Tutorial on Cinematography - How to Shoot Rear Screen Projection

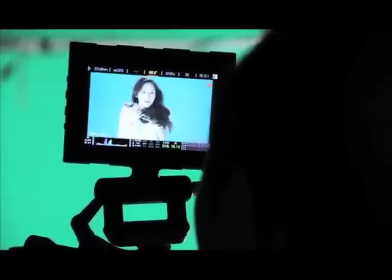7s
I often work on effects projects that require numerous chromas and composites
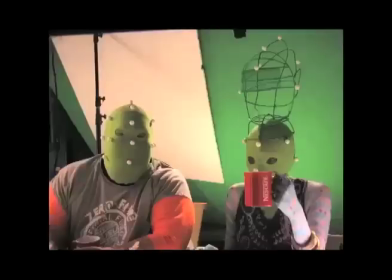12s
and I have produced a number of tutorial films on the best way to achieve industry standard keys.
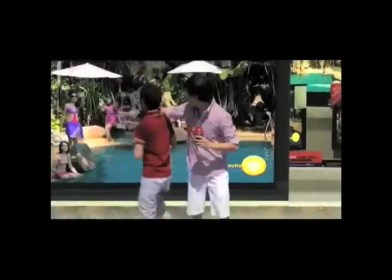18s
But chroma keying is not always the best procedure when shooting effects materials.
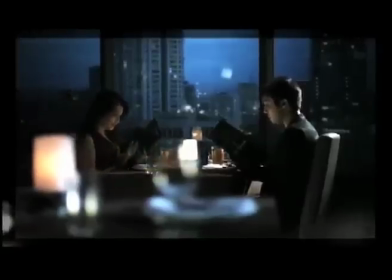23s
This is the video assist of an ad that required a couple to be situated in an expensive penthouse restaurant just after sunset.
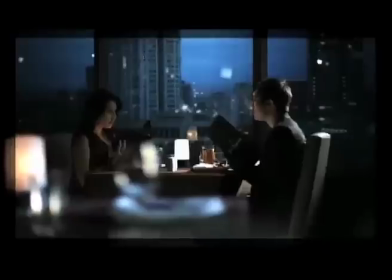31s
If I shot this on location I would have maybe 30 minutes of shooting time so I I decided to shoot in the studio using rear screen projection.
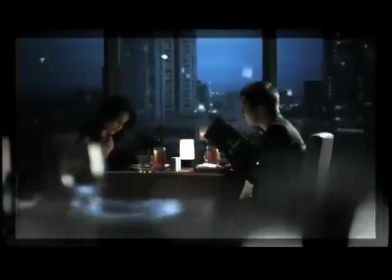39s
The reason you are looking at the video assist rather than the finished material is because I wanted to show
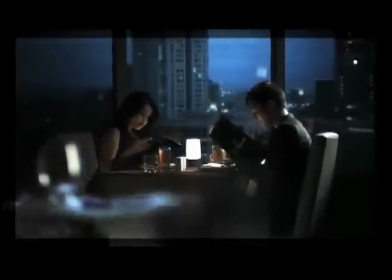44s
that with the rear screen process you can see what you are shooting and that is a great advantage.
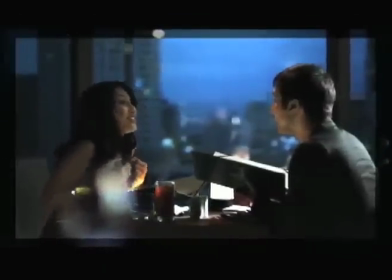50s
It's still considered a composite and all the work on the background plates have to be done prior to shoot but when you shoot you can see what you're getting.
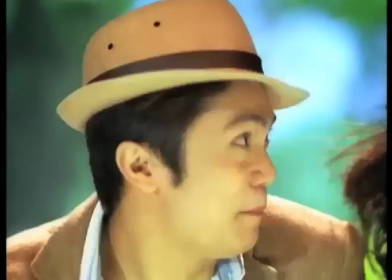61s
Before data production the rear screen process took a lot of specialized equipment and years years of experience.
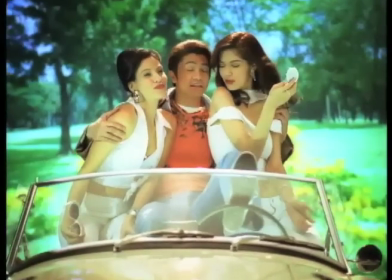67s
This is probably why it became an almost forgotten technique. But nowadays, it's actually quite simple.
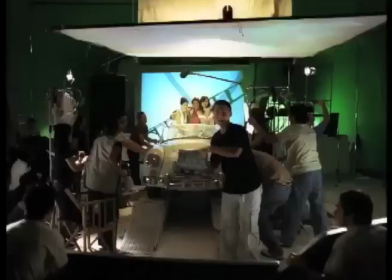72s
For this setup, we just used a consumer projector and a shower curtain stretched over a wooden frame.
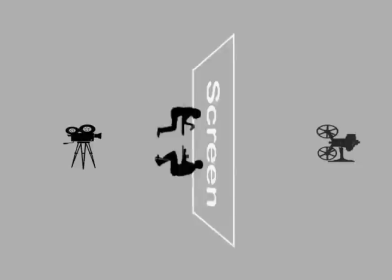78s
What is required is a data projector, a rear screen, a camera, and your foreground set and actors.
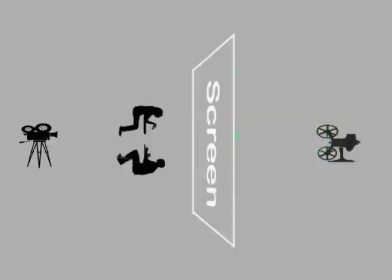84s
By moving the actors away from the screen, you can control the depth of field. You can also control the focal depth by defocusing the projector. It is also possible to dolly the camera to create the illusion of depth using parallax and occlusion.
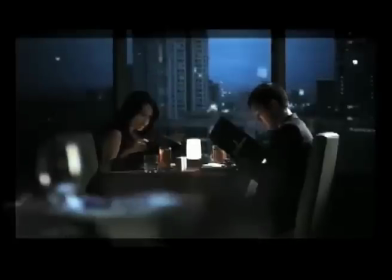96s
The further the talents are from the screen, the greater the parallax. You will have to match the light on your subjects with the value of the light coming from the window.
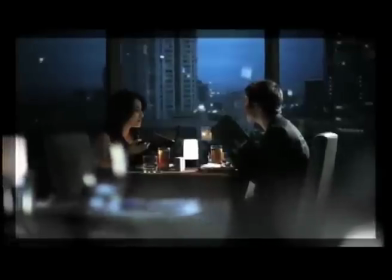104s
I usually light my foregrounds with 50 to 150 watt lights. The lower your foreground light is, the brighter your rear screen will appear.
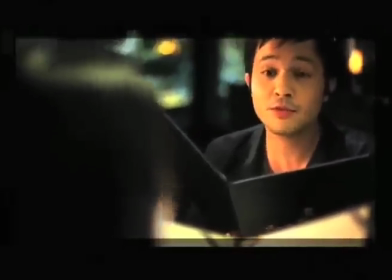114s
In this OTS close-up, you can see the rear screen in the top left corner looking very much like the view from a window.
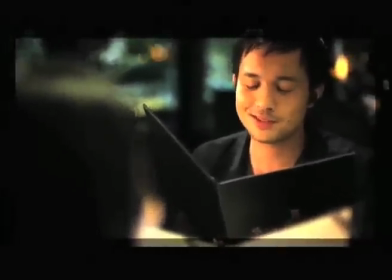120s
I would have had a hard time making a composite look as soft and real as this does.
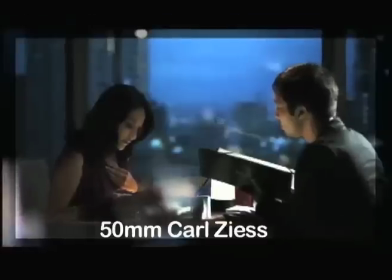128s
When I change lens from 25mm to 50mm, the focal plane and focal depth on the view out of the window changed accordingly.
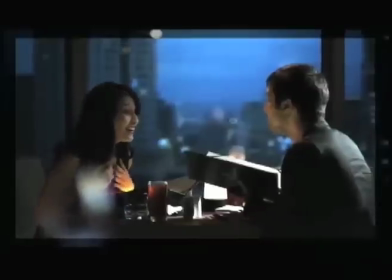136s
This makes for a more realistic photographic sense of depth. I also put glass in my window frames.
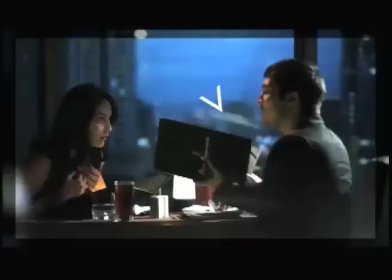142s
This reflects an image of the action, again adding to the realism. In this setup, I added reflections of lights that appear to be coming from inside.
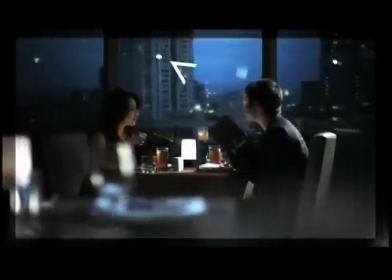150s
This gave the room an added sense of depth. There was none, of course, it was all an illusion. The entire restaurant was made up of everything that you can see on the frame right now.
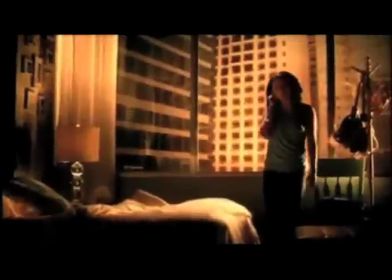162s
Here's another window shot from a different project. This is also rear screen. One limitation is that you have to cover the point where the screen touches the studio floor with something opaque in your set, or the game is given away.
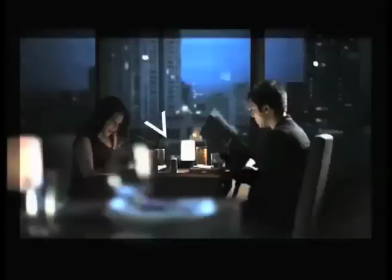174s
In the restaurant board, I used the table, and a wooden board painted black slipped behind it.
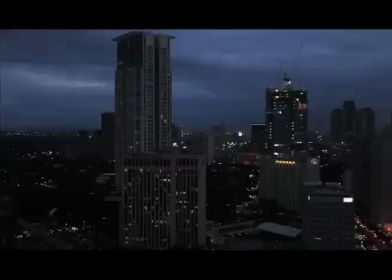179s
I shot the cityscape using a Canon 60D, mainly for its small size and good light sensitivity. I had to wait longer than I expected for people to turn on their lights inside the buildings, so the ambient light got darker than I wanted.
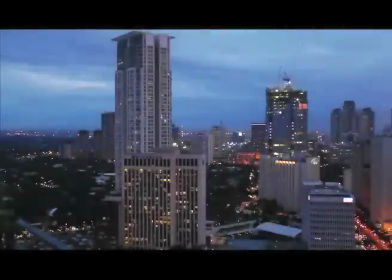191s
This was remedied by pushing the material in grading before projecting.
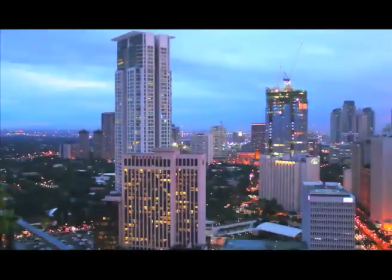195s
The Canon material stood up well, and the grain that appeared with the push would be lost in the shallow depth of field.
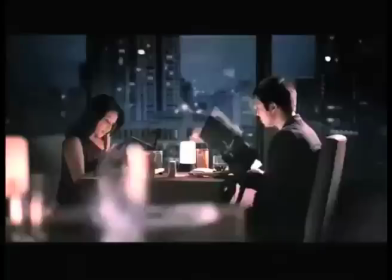201s
The screen got darker again during the shoot as I stopped down slightly to accommodate for the table lights. that you're a fan of french films i
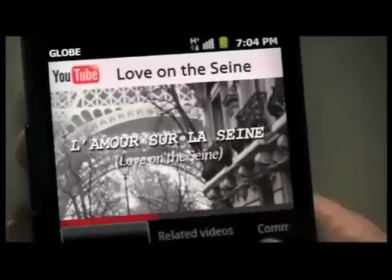209s
used another rear screen on this ad the guy was impressing the girl with information about french films that he was streaming on his phone i wanted to
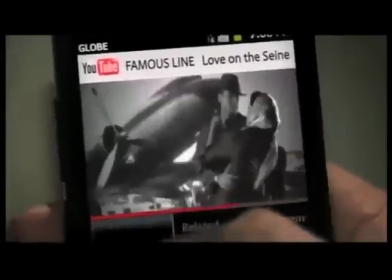215s
produce a casablanca looking movie from the 40s the real casablanca is awash with rear screens
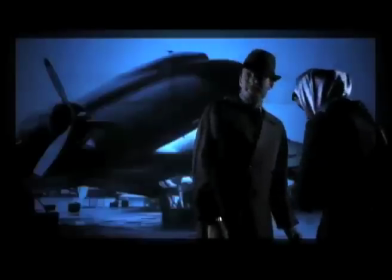221s
so i made the film also using risk green i shot a still of an old freight plane at the local airport
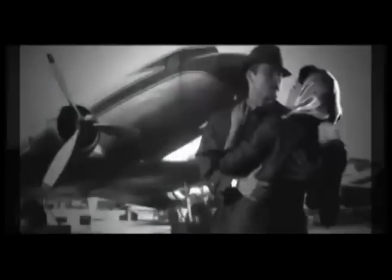227s
projected it shot my foreground with noir lighting applied film scratches and sparkle and fed it straight to the phone.
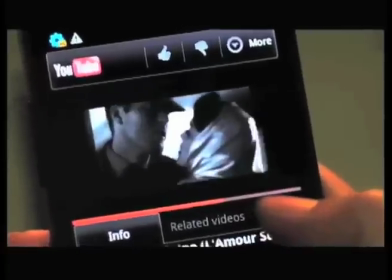233s
We also shot this composite live.
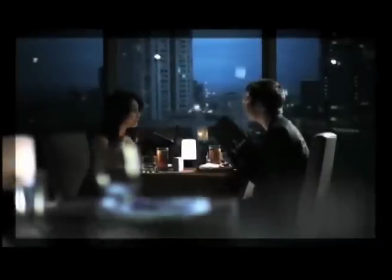237s
Rear screen can be a practical alternative to chroma keying. It is also good to have multiple options when approaching a shoot.
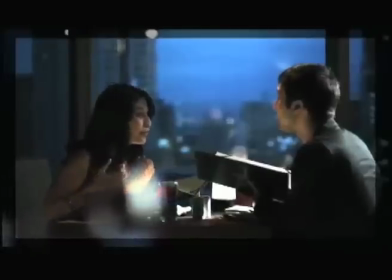245s
I hope this film will be useful to you when choosing a process for your next effects project.